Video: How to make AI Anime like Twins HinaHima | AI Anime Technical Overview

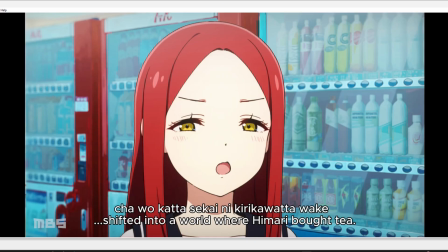(16:35)
Yeah, like, try to make it as easy as you can, right? Like, try to write your story and your script so that you don't have to have like 12 different people interacting in the same frame.
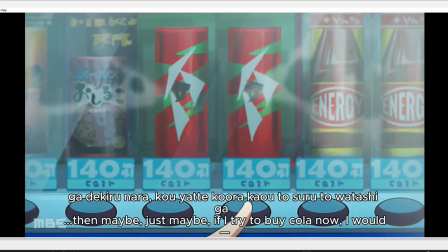(16:44)
Yeah, so it's another thing. Okay, that's that. Let me see.
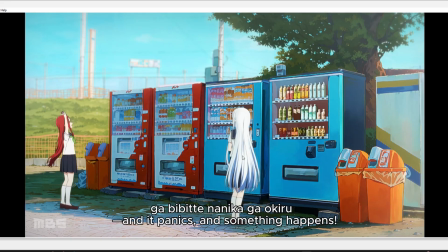(16:50)
And then this scene here, same idea. She's just standing. She's not like this entire scene. I'll just go real quick. She is literally just standing still. She's not moving. The background, everything else is stationary. The only person, and obviously these two characters have been composited there, right? So she's moving. They probably even did it in layers, right? Because this seems a little bit out of focus.
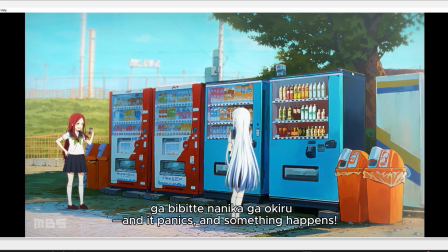(17:09)
So they probably generated this, and then the background. Yeah, I'm not really sure. Yeah, because how do you get this out of focus effect? Maybe the photo was also out of focus. Who knows? Yeah, so you get this good depth of field, but they could have done it in like layers.
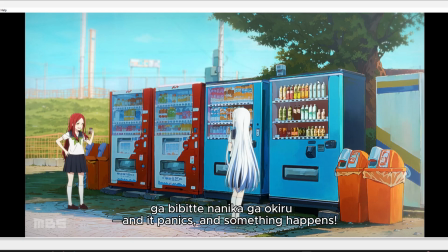(17:25)
So you have the background in one layer, and then this mid-ground, and then the characters are composited on top.
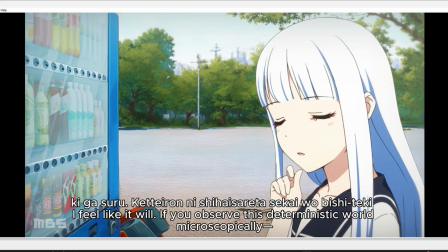(17:30)
Yeah. Let's see. Continue, and then we saw how this scene was also generated.
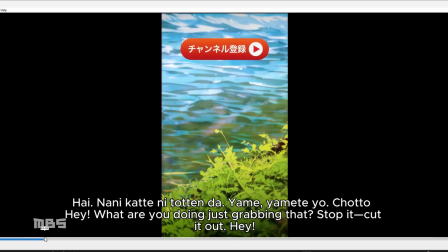(17:34)
So I'll just skip ahead. Let's see. Is anything else interesting?
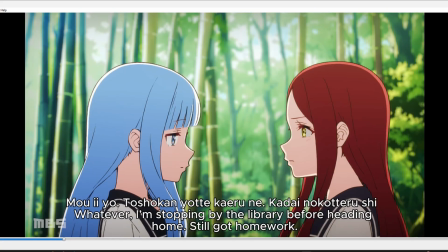(17:42)
Oh, this scene was actually kind of interesting to me. Okay.
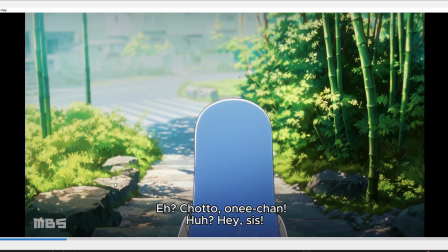(17:49)
So the background, as usual, is probably all AI generated, right? Maybe even you have like, maybe it's two separate layers. You have, right, yeah, I'm not really sure. Yeah, maybe the photo was just literally out of focus to get the, because I'm like, or you can, I think there's ways in Photoshop actually I take it back.
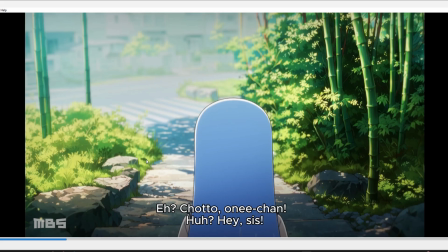(18:03)
There's ways in Photoshop to achieve this like out of focus effect as well. But as you can tell, like the background, like a lot of what they did is, a lot of the motions are pretty simple. Like, you try not to like have it where like the character, like the background has to move too much.
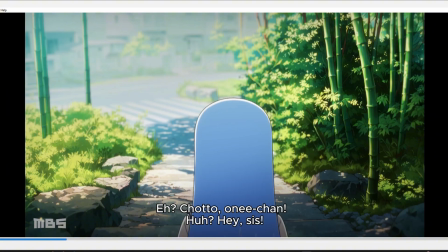(18:16)
The only thing they might do is like zoom in and zoom out and like expand it so that it gives a sense of like, you know, like the camera is tracking the character's motion. I'll show it later when there's like a running scene. But essentially this is just, you know, the character generated from the back. And then I think you literally could like, maybe like, this is something I would take away is like,
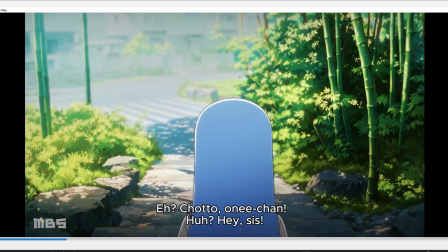(18:35)
okay, generate the character walking away from the camera, and then you composite that, zoom in, and then you manually move the character, you manually shrink the character so that it seems like the character is also walking away. Yeah, I'm not really sure. Yeah, but continue.
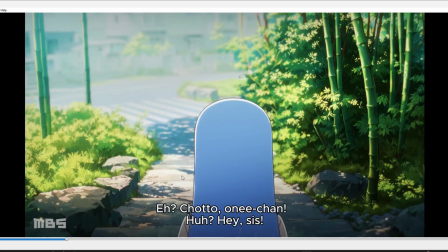(18:50)
See, she's not moving. Like look at that. Like, you just eat up runtime, right? Like, think about that. Like, she's not moving. Like, I think the key to a lot of AI anime has to if we're gonna make it right, we got to take these shortcuts where it's like you don't have to have the character moving the whole time. Like, this is easy, right?
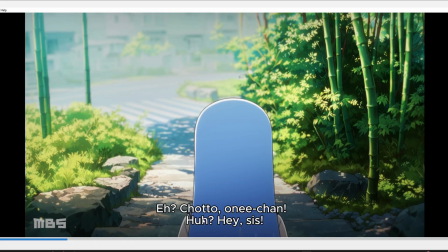(19:06)
Like, she's just, I mean, and it helps to build like tension as well. It's like, okay, she's not looking at the character. She's not looking at her sister. She's clearly, we're clearly trying to display that she's hiding her emotions. You can feel that she's upset, right? Okay. Yeah. And then she starts moving, and then you just show it just a little bit, and then you continue.
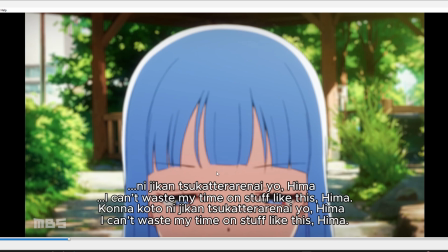(19:28)
Right. And then this is, you achieve all this like out of focus effect with like Photoshop. No AI animation needed there.
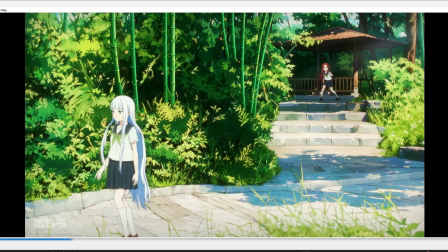(19:33)
Nothing. Like, that's just you zooming in, zooming out.
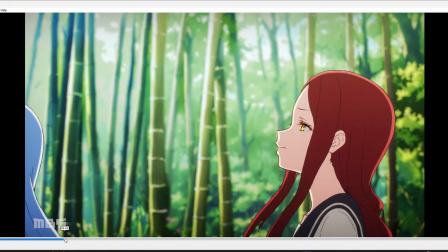(19:36)
Like, character, like, okay, literally, let me see how could you achieve this effect, right?
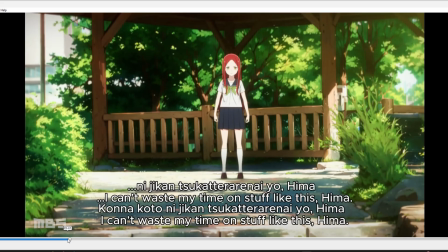(19:43)
Like, if I just go back, why can't I just go back like a few seconds with VLC Media Player? Okay.
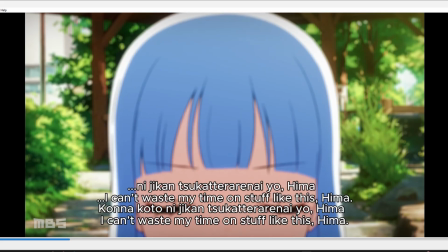(19:50)
Okay. So, yeah, I think what they had is they just had the character walking.
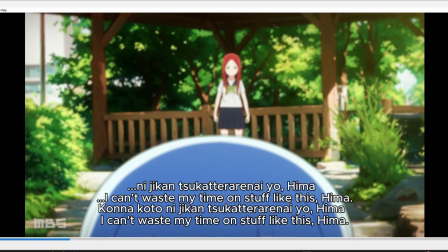(19:56)
So they have the full image of the character, or maybe they just, I don't know. So they have the character walking, and then you just maybe just move them, like in, I don't know, after, I don't know.
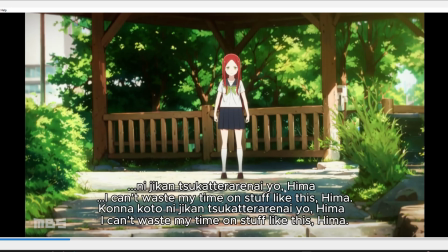(20:05)
I usually just use, I could achieve this in CapCut with just keyframes, and you just take the character, you know, composite it onto the video, and then you just gotta like pull her out of frame, right? And then this character, she might as well just be part of the background. She's not moving, like she's just stationary.
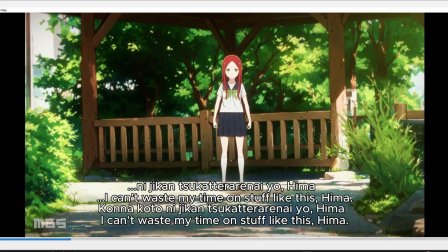(20:19)
So it's like taking these little, and then this is just, yeah, you're just zooming in. Her facial expression's not changing.
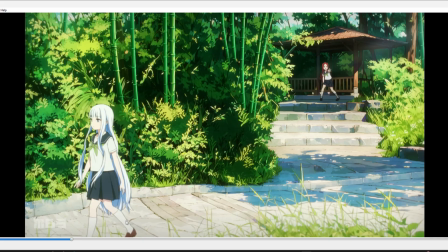(20:24)
There you go. Okay, so she's just moving. Like there's no shadows or anything, right? So this character is just composited, right? And I think because getting this kind of interaction, like I probably could generate this scene, like generating this scene in this specific way is very hard. That's very hard to control, to generate. That's why like this character is composited.